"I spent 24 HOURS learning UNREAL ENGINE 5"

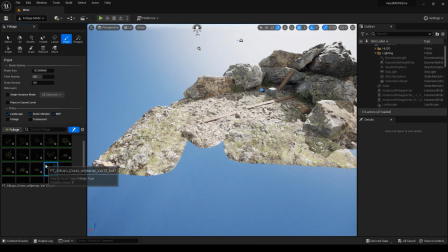(4:07)
I love Unreal Engine 5. At this point I feel like an artist because I started painting with grass like paints.
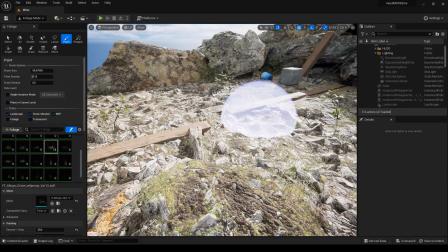(4:14)
It's very relaxing but I can't relax because time stands still. I add more house so it doesn't look so perfect.
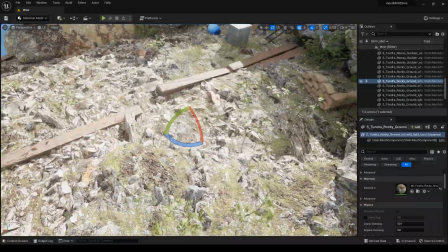(4:21)
A little more grass, a little more grass and a little more grass.
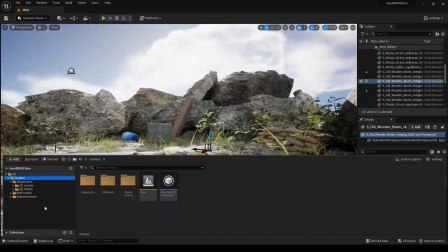(4:26)
After that I make the boards crooked to make it look more realistic.
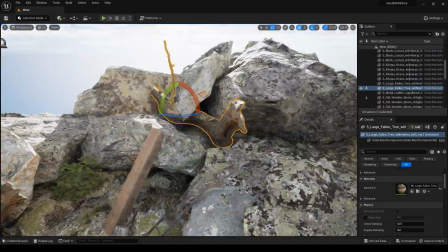(4:32)
A few more objects to make the scene more interesting, and now I saw on YouTube that
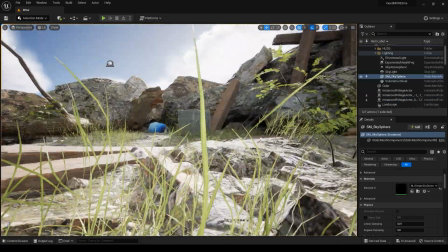(4:40)
there is this thing called post-process volume. This is a cube that affects the whole scene at once.
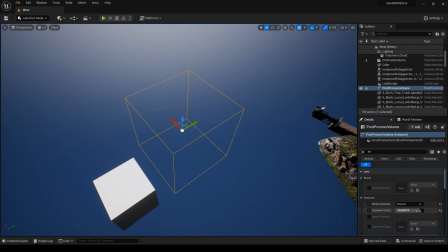(4:48)
You can do color correction, exposure and more. I want to do an eye scene, so the exposure I will be turned almost to zero.
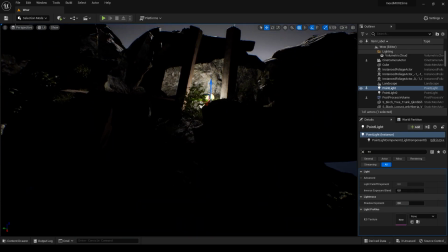(4:57)
Doing location in Unreal Engine 5, it's a very interesting class that is built almost entirely on creativity.
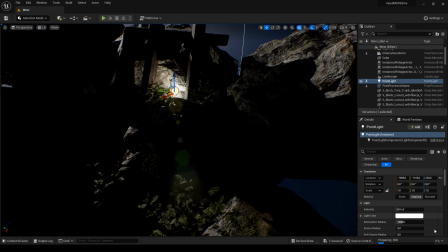(5:05)
Do not need to be distracted by some complicated things. Now you can see me playing with the light and highlighting the location.
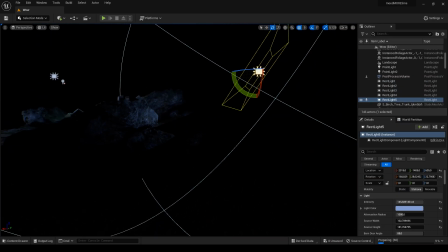(5:12)
The nice scene needs to be illuminated somehow,
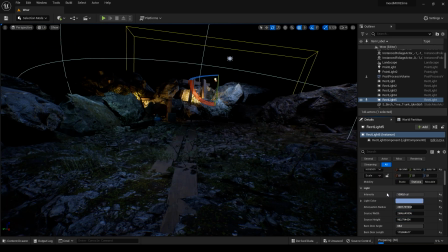(5:15)
but to make my own campfire and fire for me now, it's an impossible task.
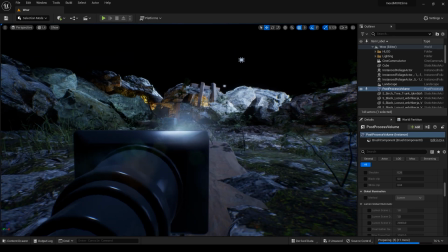(5:22)
Therefore, the only logical solution for me to do on the objects of light to put them in a
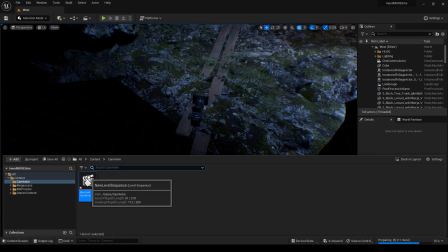(5:28)
prominent place and so at the expense of this create is the effect of the fire.
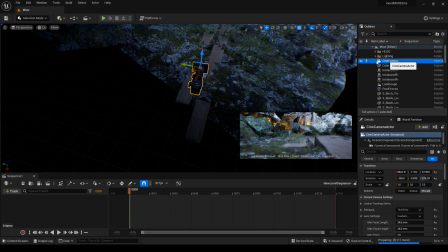(5:34)
So well, one of the most interesting is the creation of new level sequence.
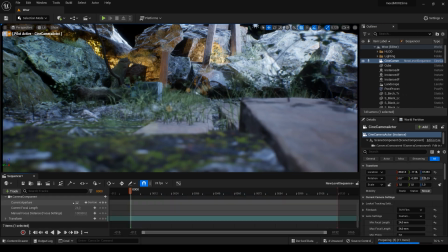(5:40)
This is an analogy Premiere Pro or Vegas Pro.
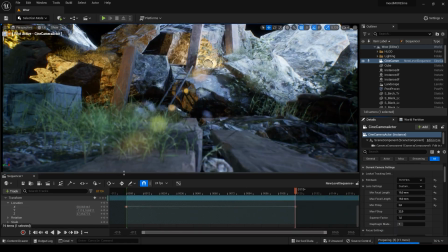(5:43)
In general, you can edit video, animate character, move object in the scene, move the camera, move everything what you want.
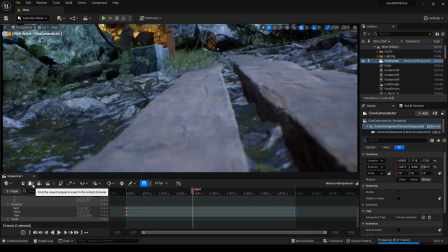(5:52)
For about an hour, I couldn't figure out how to put our created camera in the sequence,
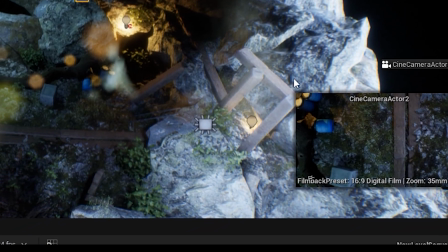(5:58)
but then I figured it out and the work began as it should be.
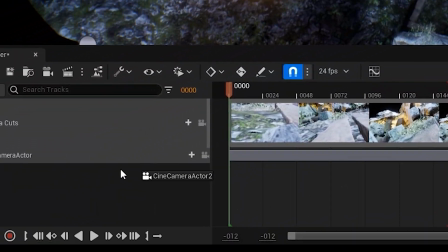(6:03)
After a while, I figure out how to combine multiply cameras and how to edit video right inside the UE5.
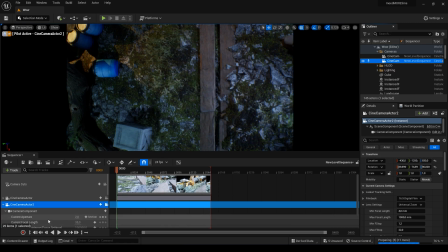(6:12)
After some more time, I realize that the program for this task is not as complicated as I thought.
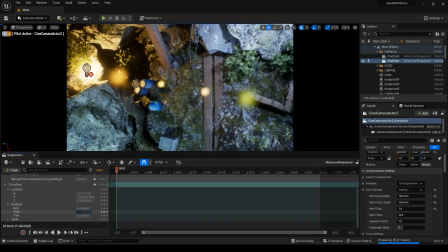(6:18)
Just look at what's happening on the screen and I'll give a word for Amelia.
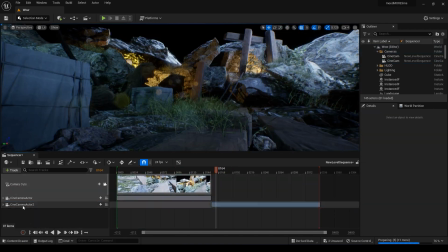(6:23)
The author is already better with English than in the last video, ha ha ha.
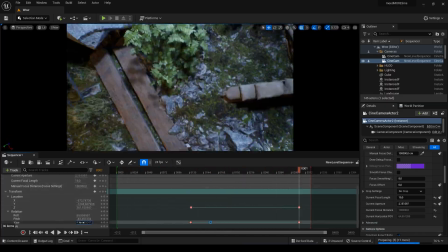(6:29)
If you like what you are watching now, please put your royal like and subscribe to the channel.
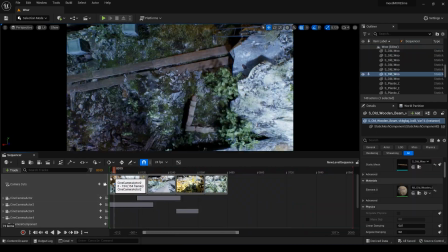(6:35)
It motivates us a lot. When I was struggling with the camera animation,
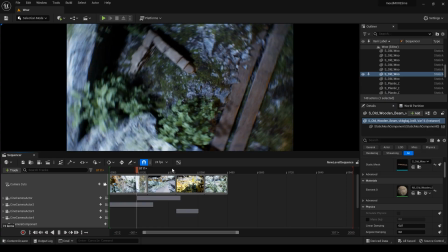(6:40)
it came to me that I could not make such a boring scene and I wanted to add an animated character to add more mystery to the scene.
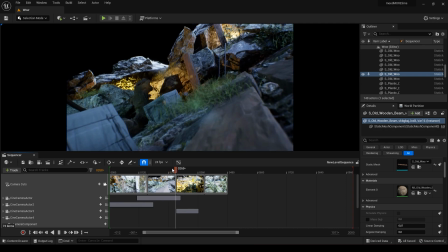(6:49)
Since I have no time to model the character, I again turn it to Mixamo.
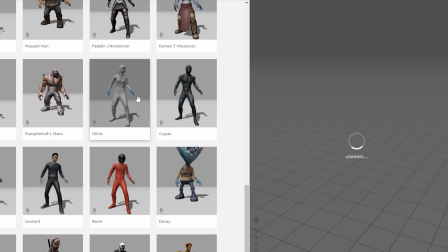(6:53)
Here I choose one character and three animations for him.
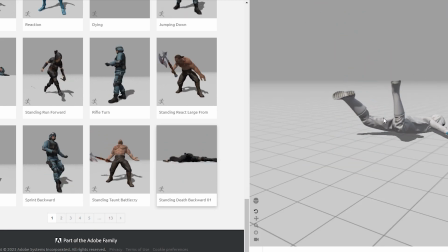(6:58)
The first animation is a T-pose, the second is a fall, and the third is a mangled walk.
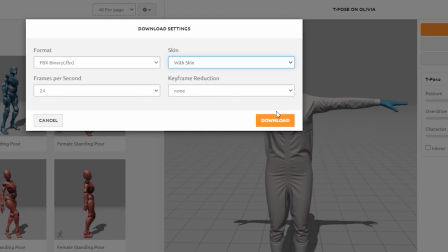(7:06)
T-pose I downloaded along with the character skin. The other two animations I downloaded without skin, just animation.
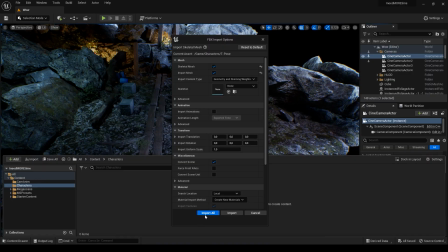(7:15)
As I understand, so it's when you import animations, pop-up errors can be ignored.
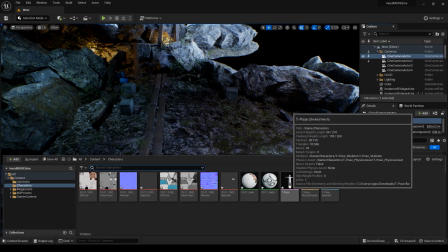(7:21)
From the file system, we drag out T-pose character into the scene. Again, I'm shocked by the quality of the picture in the viewport. After that, I load into the scene the two animations that we additionally downloaded from the Mixamo.
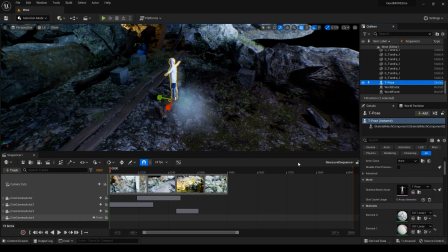(7:35)
To combine all the animation together a little later and get an awesome result. In the menu of our character in the sequence there is tap animation and if we
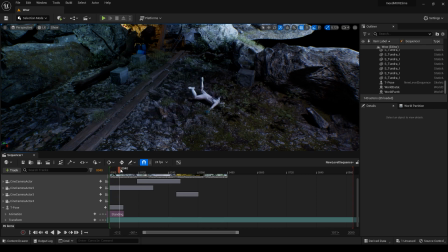(7:48)
activated it we will see the available animations. After that we put all the animation on the timeline,
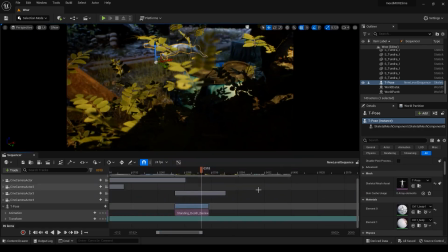(7:56)
beautifully combine it on top of each other and as a result we have something beautiful.
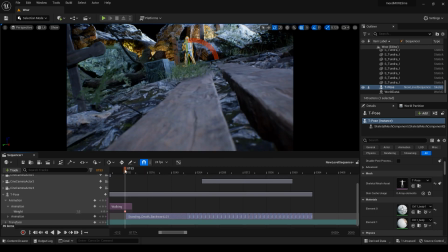(8:03)
It's not the fastest process and I was in a bit of hurry and got a funny mistake.